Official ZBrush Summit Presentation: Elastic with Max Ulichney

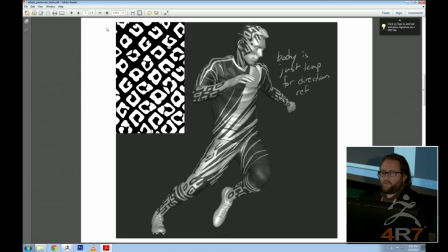53:34 And so this is a good example of trying to match the pattern on the shoe to the player. And you can see how it kind of skates up the shoe and keeps his hands intact, and then starts to bleed his face away. We have, it's a little loose, so at some point it's like,
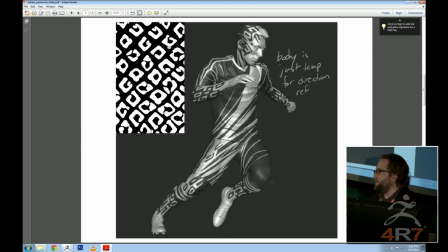53:52 just kind of fill in the rest of the stuff. There's a good amount of improvisation about this, and I didn't want to get too specific to have people tracing really specific stuff. There were places where we wanted to, but it was really more about getting the spirit of the art and getting the flow of the line.
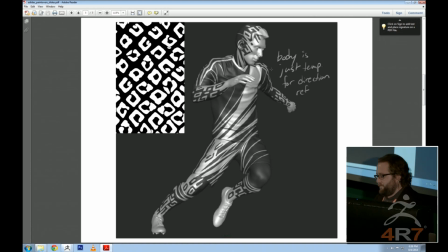54:08 We were pulling on references if anybody's familiar with figure drawing, you always start with gestures, and typically Vine charcoal and on newsprint. It's somewhat disposable. It's good for capturing the speed and the direction of a pose and the basic weight and the impression of a pose, but you don't want to over detail because you only have 2 minutes.
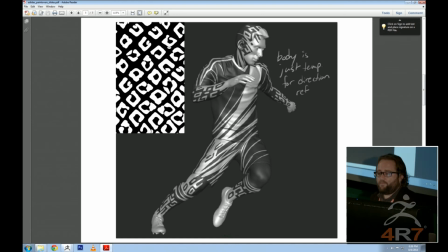54:27 And we wanted the same kind of feeling with this stuff, so you always want to follow the flow of action. And that's what you can see here. So it's sort of helping plan out the flow of action, and they would fill in as needed. And in this case, I think, if I'm not mistaken, I think this was actually a Z app link one where we actually took this as an alpha
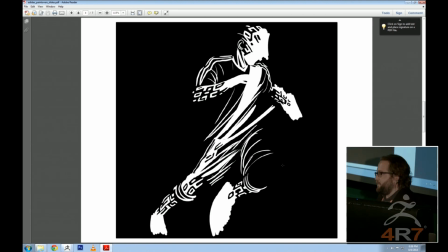54:46 and cut the surfaces off as a starting point, and that was then so I think for the extremities, that stuff was maybe kept, maybe, and then there was a lot of working into it after the fact, of course, too.
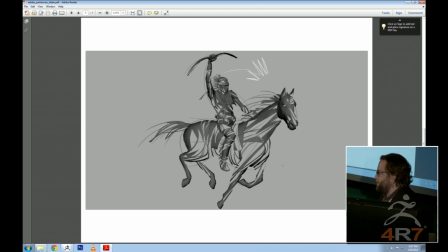55:02 So then you'd take the poly paint or whatever information and mask it, cut it out, and I'll show you how to do that later. Native American.
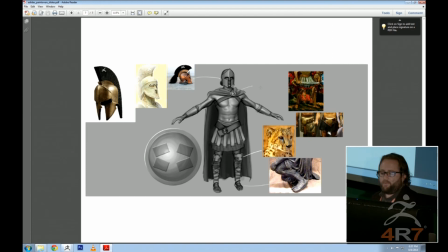55:16 Spartan. So you can see, like, in some cases it's just wardrobe, and then we came back in and cut pieces off.
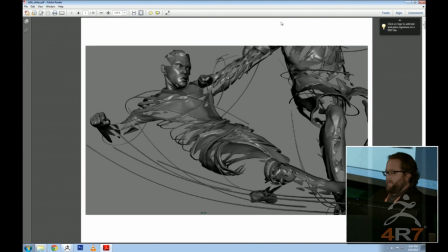55:25 So then here's some stills. These are actual production assets. These are decimated in Maya, or and taken into Maya.
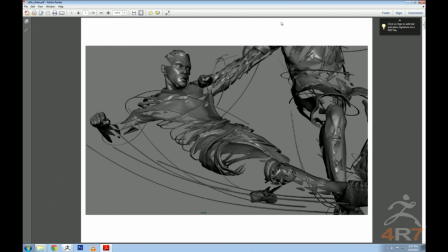55:31 We added a bunch of like these long, skinny pieces. A lot of those were actually just extruded pieces in Maya. In some cases, just gives a little finer control to get a sweep just in that particular way. Oh, and that's the high-res face that's already had stuff cut off of it too.
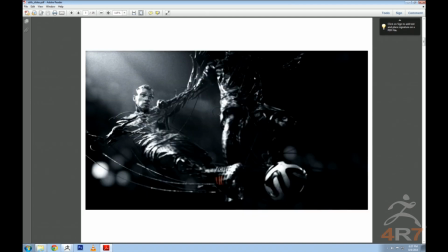55:48 And there's Paul Yacono's face. And that's what it looks like in the spot.
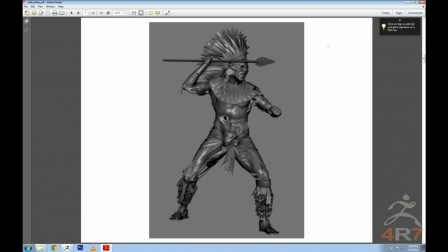55:54 Our Aztec warrior. And you can see how tightly it stays to the concept art.
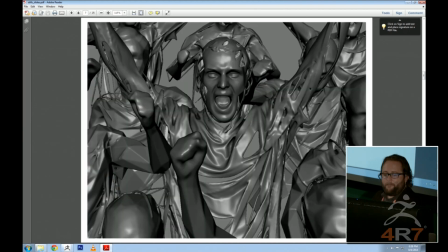56:01 Is really cool, and it turned out beautifully in the spot. That's one of my favorite shots. And that's Andy Hall, all cut up in his glory. Really, that was a hard one because there were so many players, and so I tried to create a process that was. You can see these players over here are decimated really, really low.
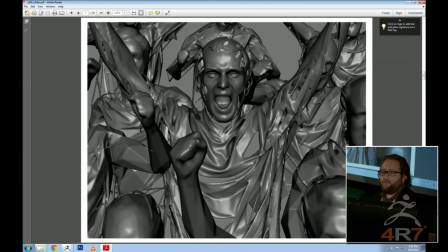56:20 Almost to the limit. It was like 0.000 something, and just to get that perfect amount of like polygonal detail, just to break them up and to eat some of the detail, because we just had the same people for the crowd,
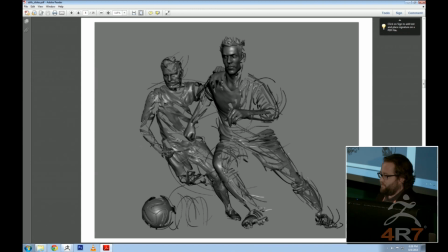56:32 so it was like it helped to just absorb some of that and make them look like a crowd and not just the same guy going like this a bunch.
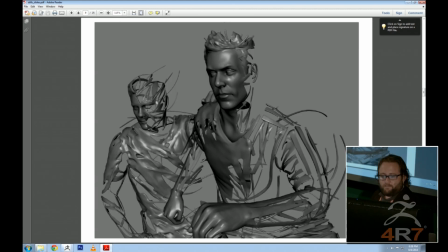56:40 So that's Lam. Close up. So that's the level of detail we got to on the likenesses. So we wanted kind of a simple sort of Greek sculpture level, and probably a couple steps down.
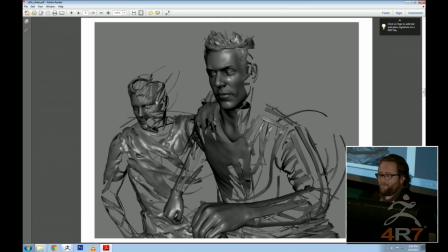56:55 I would never compare myself to a Greek sculptor, don't get me wrong. I don't have that kind of hubris. And so then we took this and we actually projected the faces on after the fact, as if they were from a projector with the photographs. So I wasn't getting too deep into the texture because that would only cause registration problems later.
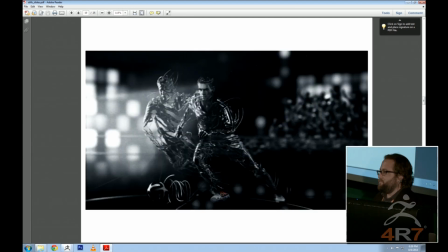57:12 We tried a couple different techniques, and we ended up actually just painting them and then making it look like there were lights on their face. That tended to be more successful just because we were having some slight registration problems and it just got around them, so we did some comp magic.
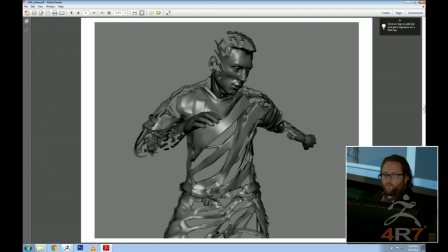57:32 Some more of those. That's messy.
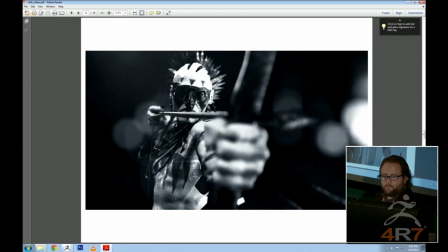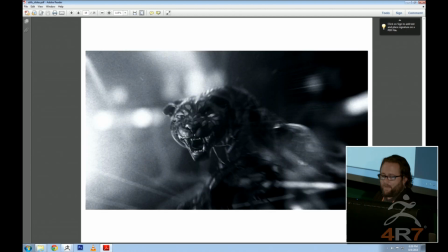57:42 Panther.